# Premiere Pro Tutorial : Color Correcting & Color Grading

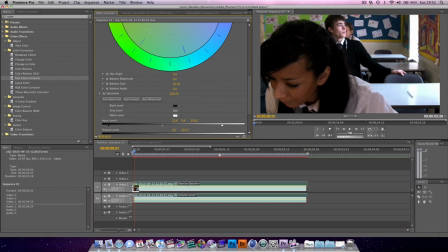[4:13]
Saturation speaks for itself. That adjusts the saturation. If you go in for more of a filmic look, they often have it slightly more desaturated. However, you might want to boost the saturation just to work out where the colour imbalance is. For instance, I've boosted it here and you can see there's an awful lot of reds popping out.
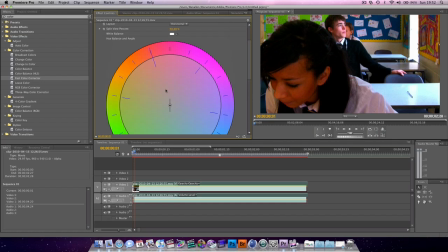[4:29]
So what you want to do, look where the reds are, which is over here, and bring our pointer down in the opposite direction. So we're going to bring it sort of around here, like that, and then bring our saturation back down.
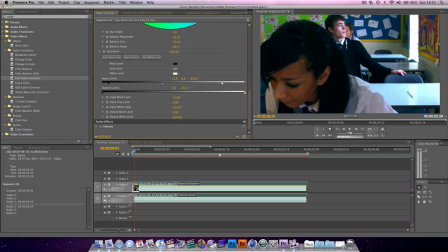And as you can see, that's much healthier-looking footage.
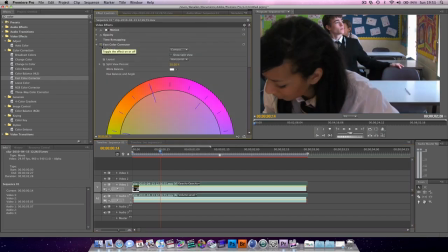[4:53]
If we just shut off the effect and see what we started with, see that's very washed-out, very boring-looking footage, much better.
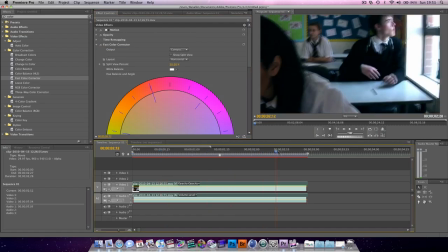[5:01]
You can actually use this footage. Now, colour grading.
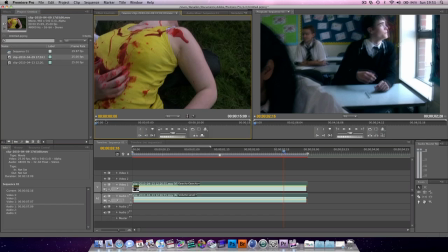[5:05]
if we have a look we've got a very unusable clip why is this unusable well look at it look out look how eye-popping that yellow is
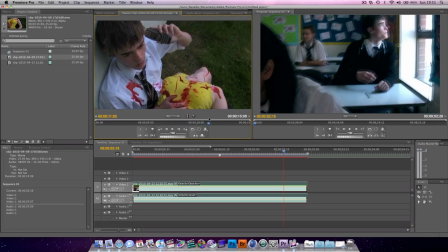[5:14]
the blood just looks fake I mean blood actually fake blood is very good most people when they see fake blood they think oh that doesn't look
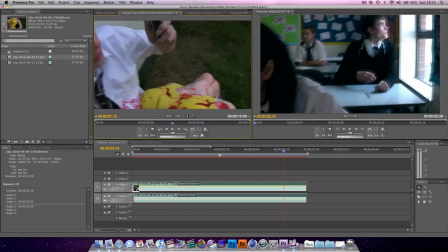[5:23]
very realistic actually it does that that is what blood looks like it's just it's also it's very heightened didn't film.
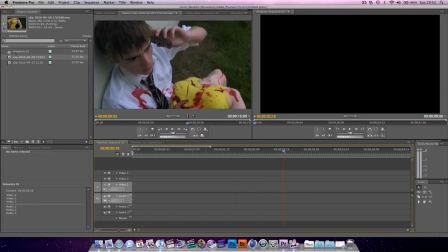[5:31]
So we're going to do what we always do and just copy the films. So let's grab our clip.
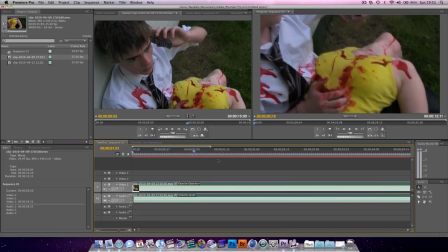[5:37]
I'm going to trim off the beginning bit. Because, right, in fact, we'll go hit the minus key to zoom out.
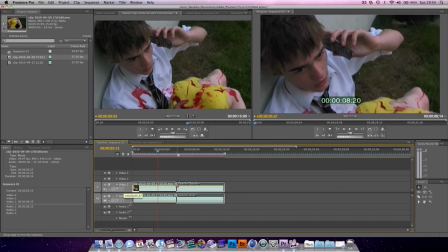[5:46]
We don't want a very long bit of footage. There we go.
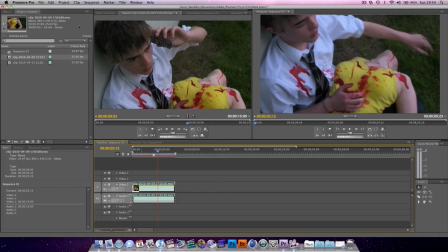[5:52]
Beautiful, beautiful. Anyone watch Phone Jackers, let me know. Terry Tibbs. I can't do the voice. So, we're going to, just to start with, just use the Fast Color Corrector
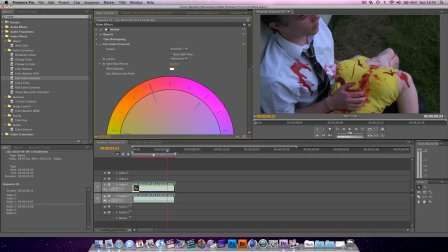[6:10]
Come into our Fast Color Corrector And to grade it,
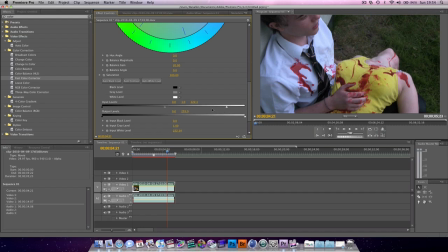[6:14]
basically everything needs to be a bit heightened So the whites need to be pretty blown out And they're going to look ridiculous to begin with For instance, that does look OTT But if we bring in the darks a bit, crush some of the blacks
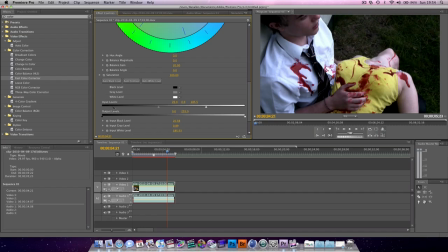[6:31]
and just this high contrast is good but the reason this is so much better than the contrast is contrast literally just brings in the white and the black so the control over the greys is very very useful
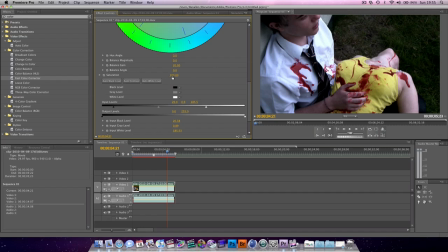[6:49]
ok so bring down the saturation because this yellow shirt is just far too yellow
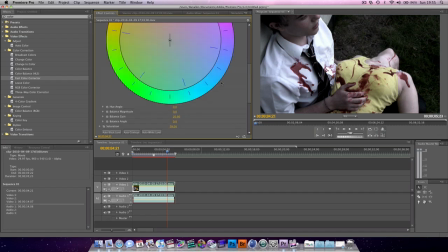[6:57]
that's a bit too desaturated 58 seems to be looking good and we just
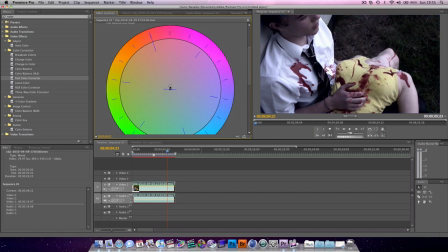[7:02]
really kind of what you want is in fact is just to colour it a bit
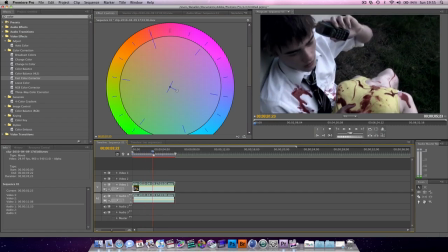[7:09]
and as you can see very quickly we've created a much more filmic look if you actually want the filmic look
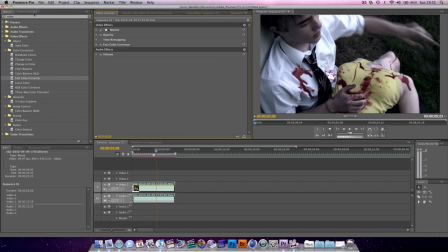[7:18]
what you want to add I keep on saying I'm a bit of a mood add some grain I'm sorry noise Now, in After Effects, if you're adding grained, it's going to take forever to render.
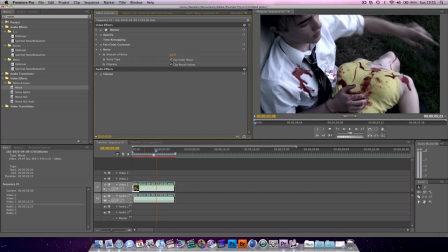[7:32]
Just add noise and make sure it's monochromatic, so that means check the thing that says use color noise, make sure that's unchecked, and then bring up the noise.
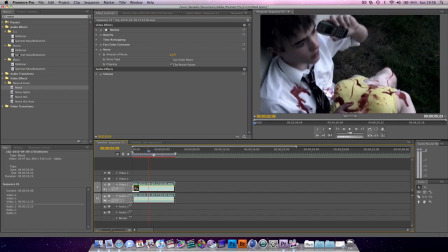[7:43]
There we go, that looks good. Also just before the noise, add a sharpening. Or is it just called sharpen?